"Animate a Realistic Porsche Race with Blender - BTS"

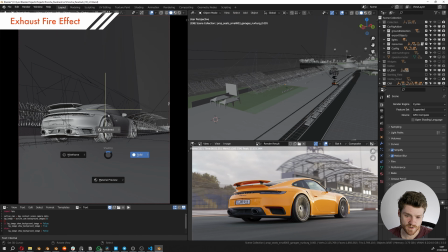[8:13]
So you might have noticed that in the end, we have a little bit of a flame just coming out of the exhaust pipe.
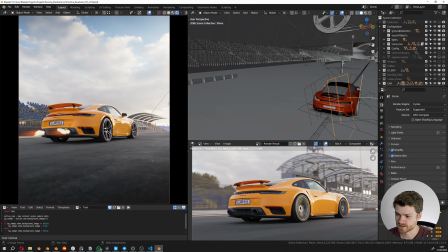[8:18]
Just a little creative choice that I added in there just for fun. And for still images, it doesn't look, or from still frames, it looks a little bit strange, but it sort of works when it's in motion and everything is sort of just playing.
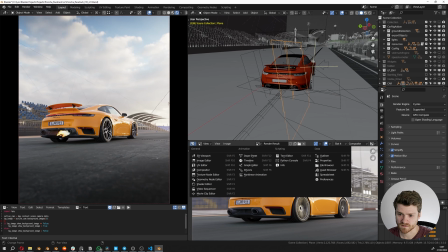[8:32]
So the way I do this is very simple.
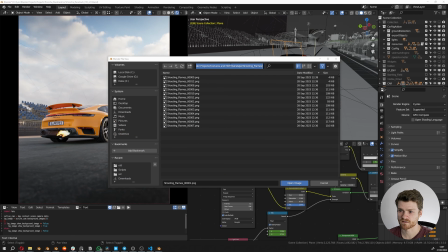[8:34]
I literally found a video where I was extracting some frames from, and these frames I'm just playing back inside Blender.
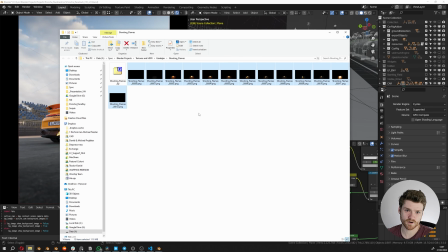[8:43]
Like so. You can do this yourself if you have any recorded footage of an exhaust pipe flame or something like that you've recorded. Just extract the frames from that. You can mask it out, so in After Effects or even Blender.
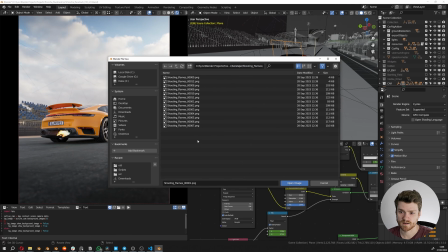[8:54]
So the only thing you have in the video is just the flame. And then you map that onto some planes, some 2D planes.
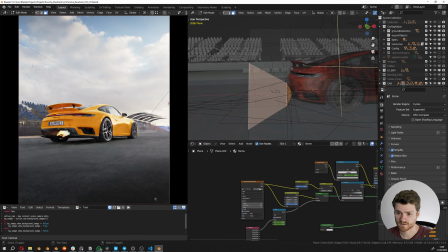[9:02]
In this case, I made some quick ugly mock-up here.
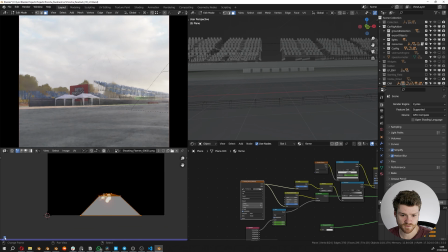[9:07]
You can see how this is just UV mapped to match where the flame is, more or less.
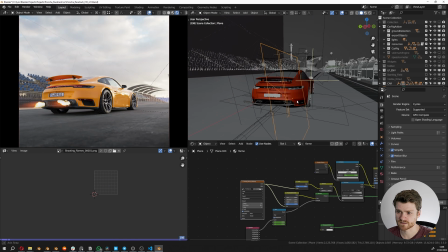[9:13]
And putting this together gives you that effect. What I like to do too is take the same plane that I've built once and just rotate it 90 degrees. So you also have a little bit of a reflection on the car, but you don't really need to do this if you don't want to. Then what you can do is offset the animation or the image sequence a little bit for the two different flames.
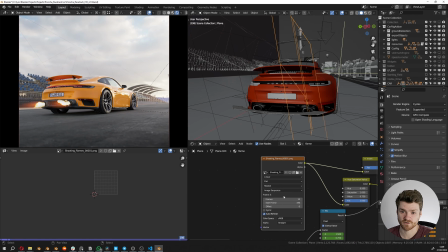[9:32]
And you got something that looks like a flame coming out of the exhaust pipe of the car. It doesn't really cost anything to render because you're not simulating anything. You're literally just putting an image in there. But since you're doing it in 3D, you actually get the lighting effects from it. And you can see everything in real time in your viewport, which is pretty neat.
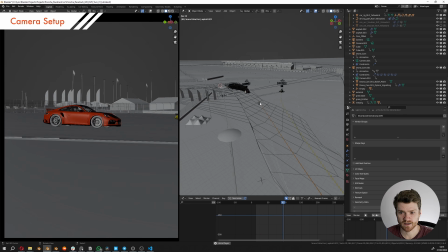[9:47]
So for the second shot, I was trying to emulate something like a drone camera following the vehicles around the track.
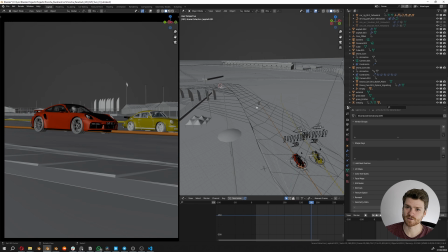[9:53]
So for each shot in the animation, I wanted to do a little bit of a different camera setup.
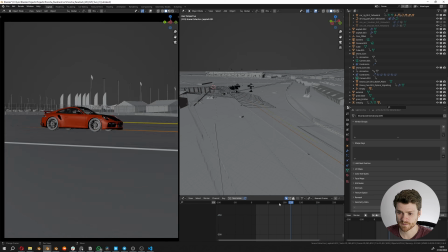[9:57]
And in this case, I was trying to do this sort of drone setup and having the drone come from one side of the car, fly behind the car, because I thought that would be very dynamic and be quite an interesting shot. Also technically because so many times what you see is only the car from one angle,
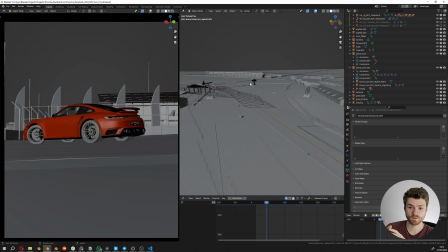[10:13]
so you only see it under one lighting condition, but here we see the left side and the right side of our hero car. Apart from that, this dynamic motion also made it possible to sort of introduce the second car into the shot.
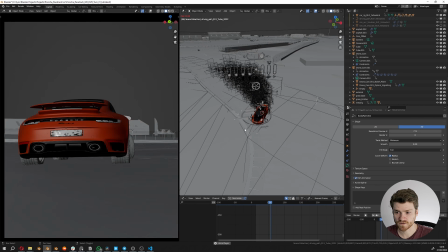[10:25]
So technically how I set this up inside Blender was that I used the look at constraint on the cameras.
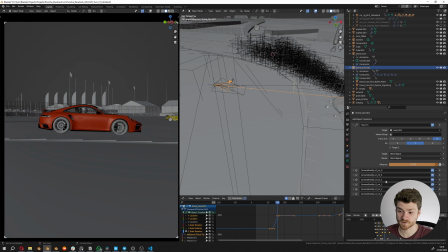[10:31]
So you can see here how, if I go into the constraint of this camera, has a lot of Shakify constraints for the camera shake and all that stuff, but that's basically secondary.
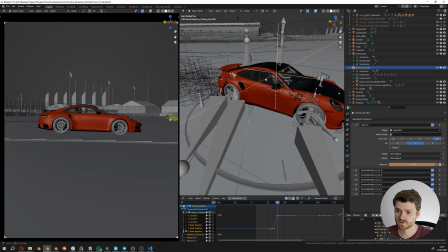[10:39]
The main part was the track 2 constraint that I am tracking to the body of the vehicle, but the key thing is that I'm not tracking it 100%.
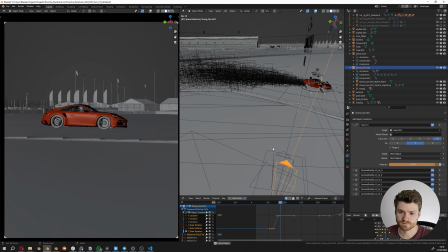[10:47]
I am taking the influence and dragging it down just a little bit to give it a little bit more of this loose human track that isn't perfect,
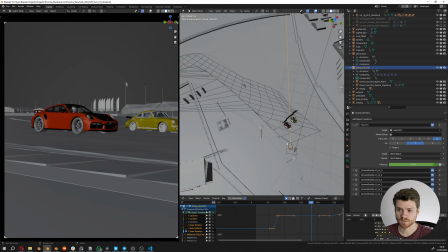[10:56]
and the car might shift a little bit in the frame, and that also gives me the possibility to move the camera around like so, always aiming at the car, but not just giving this super CG always in the center sort of thing.
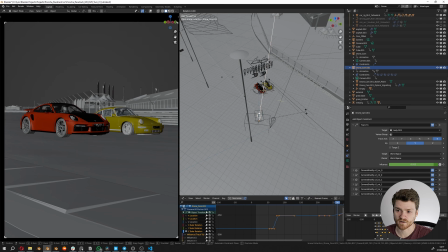[11:09]
And when you track it with less than 100%, it also allows you to actually rotate the camera a little bit afterwards. Whereas if you have the influence at 100%, no matter what you do in the rotation channels of the camera,
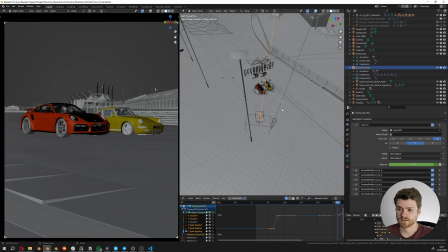[11:21]
it's not going to affect anything because the constraint will be overriding all of that motion. So this is the setup I came up with, and I think it works pretty well for this sort of shot.
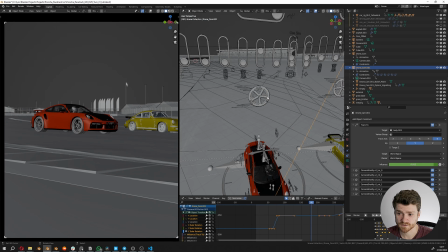[11:29]
I think this is a good point to also talk about how I animated the vehicles. So you might be familiar with this sort of UI.
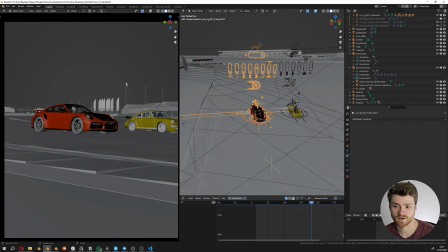[11:36]
This is launch control that I've been working on for a little bit over than a year now. And we just released an update where you now can rig multiple cars and animate them inside the same scene.
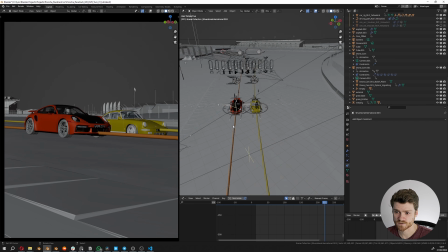[11:47]
So what I would be doing for shots like this was to draw the line of my vehicle that I wanted it to follow.
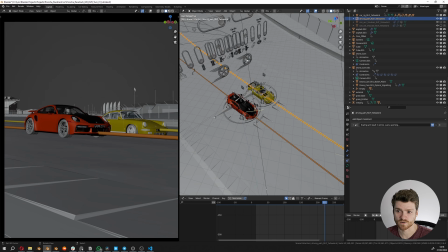[11:53]
And again, you can draw the different lines of different vehicles, and you can always change the animations on the fly, art direct it however you want.
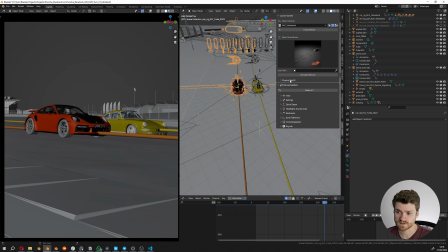[12:01]
And then in the end, what you do is turn on the physics. It's just one button, and then it calculates the live physics.
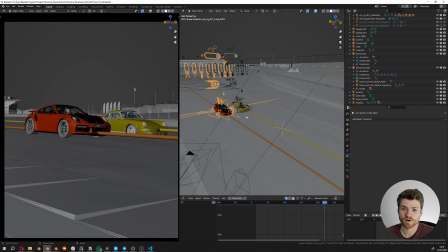[12:07]
But all this you can learn more about on the website if you're interested.
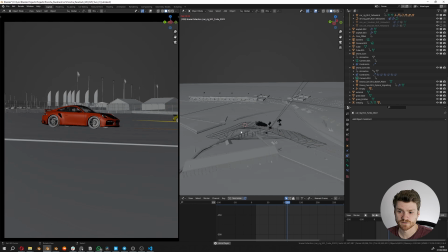[12:10]
Another thing I just want to mention here is how I use the environment trying to make the action seem more interesting.
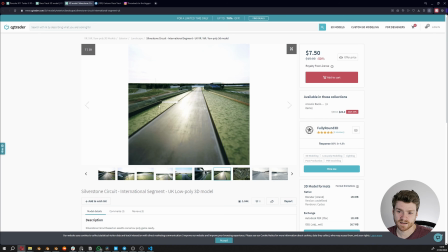[12:17]
So like I talked about in the beginning, I used the track assets, and particularly this track was the one I used for this second shot.
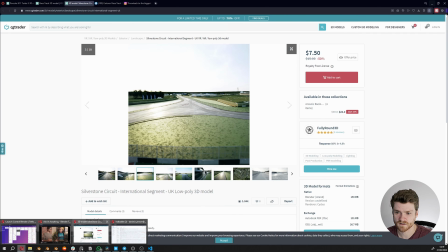[12:25]
So even though the meshes that you see on the images online are still in here,
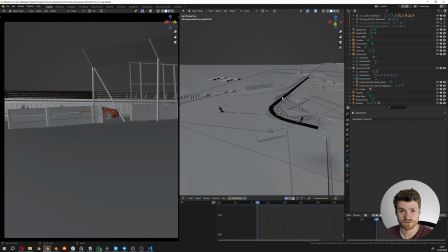[12:29]
I added so much extra stuff around and set dressed the entire area to make it fit the animation I wanted to make. The first thing I did was to have the camera be behind this sort of wall and net in the beginning and have that reveal the vehicle. The second thing I did was adding in these flags, particularly behind the car,
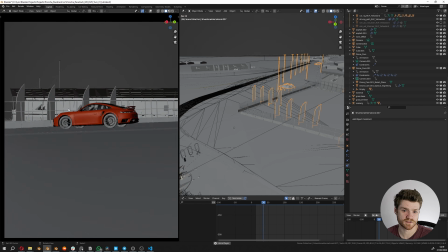[12:48]
because that would improve the sense of motion when the vehicle is traveling past these vertical lines. And because we have the vehicle driving one direction, the drone moving around it in the opposite direction, then that also gives a better sense of speed.
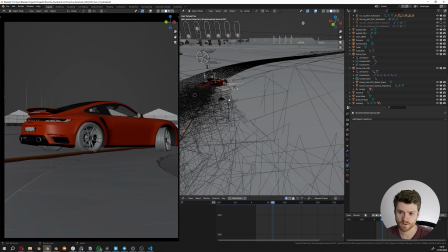[13:04]
And lastly, of course, having the drone be very close to the ground always makes everything look more exciting rather than if the drone was lifted up in the air.
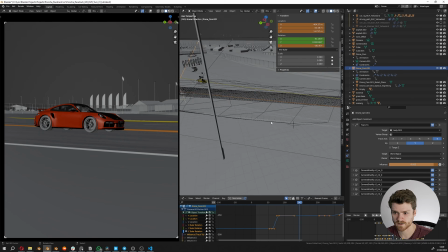[13:12]
Another thing I was also doing was making sure that the foreground would change. So I was making sure that I had some different objects that were flashing red and
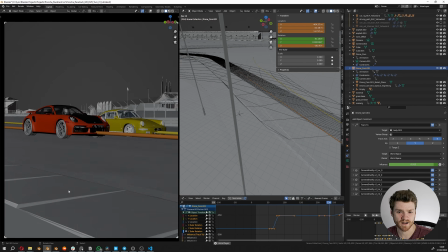[13:21]
white all the time to, again, make the sense of speed even better.
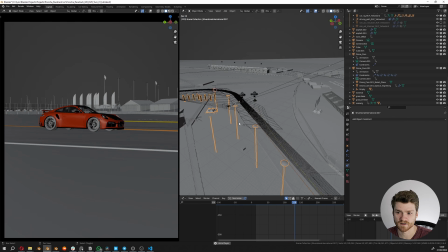[13:27]
Apart from that, I actually also added in some lampposts behind the camera. The reason for doing that is that the car reflects whatever is behind the camera.
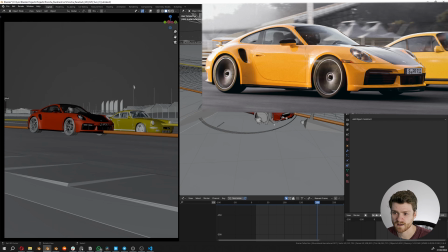[13:36]
So adding these in would again make the sense of speed as these as reflections travel across the paint of the car.
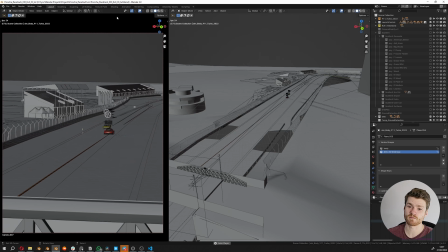[13:44]
So for this last shot, I used a different type of camera. So I wanted to have a little bit more of a settled ending for this animation. So basically have it all calm down.
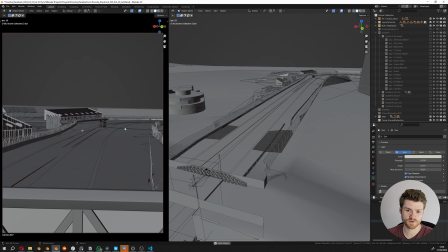[13:54]
And for that, I found this handheld camera that's static, not moving alongside the car or flying around the car, just one place.
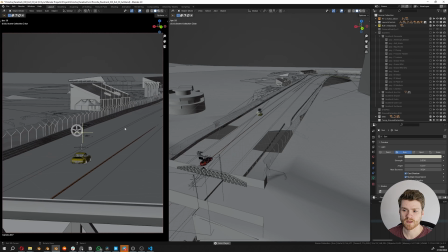[14:02]
You can clearly see the environment of what's going on. And then the car is just sort of disappearing into the distance.
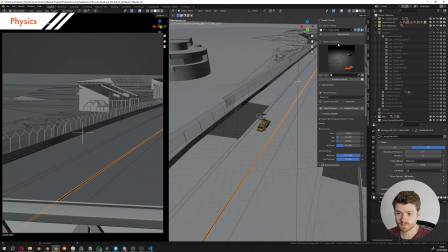[14:07]
So another thing you can do is also turn on physics for the vehicles. So you can see here, if you open up the launch control menu, you have the two different vehicles here tracked in different collections. So let's say for this one, let's go to the 911 Turbo. See right now I have the physics turned on.
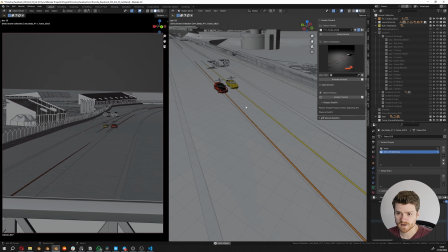[14:22]
If I turn them off, you can see it's just driving with the animation. But turning that on would just calculate physics on the fly.
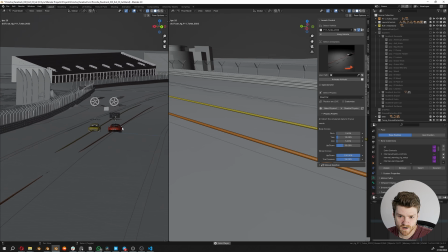[14:30]
So as you can see here, if we play back the animation, we have a little bit of pitch as the car is braking to get down to the speed that the yellow car is at.
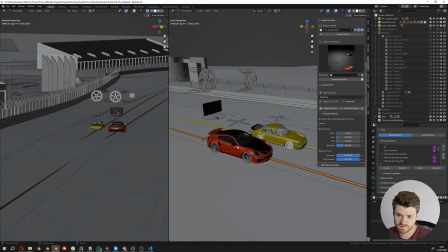[14:38]
So if we want to adjust these things, this is something I personally really wanted inside the tool.
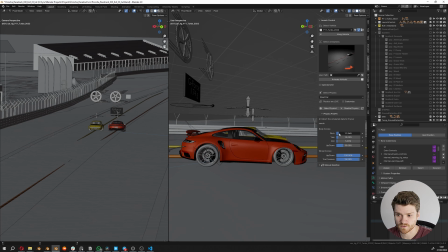[14:44]
So this way you have super fine control and super artistic control over these type of simulations. This can of course also mean that you can go way over the top and make something that doesn't look realistic at all.
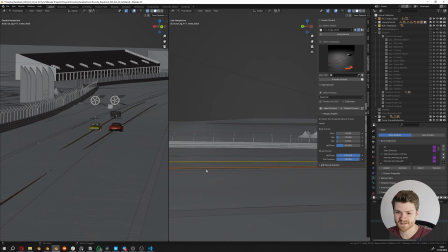[14:55]
But this is where you need a little bit of common sense and artistic direction to get it to look exactly how you envision it to look.
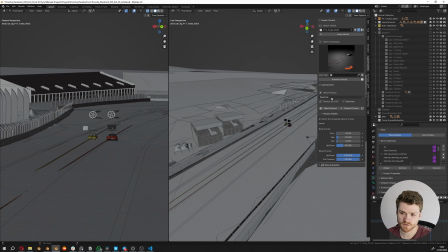[15:02]
Apart from that, Launch Control also comes with a lot of physics presets that you can use, which just are optimized for race cars, trucks, so off-road trucks, and stuff like that. Or you can open the customized settings and then mess around with all the different spring and damping values yourself, if you feel like it.
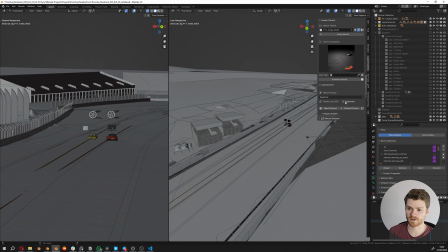[15:19]
But I have a whole separate video on that where I'm playing around with a little RC truck in a skate park, showing off all these features, how they work, and how you can adjust it to your liking.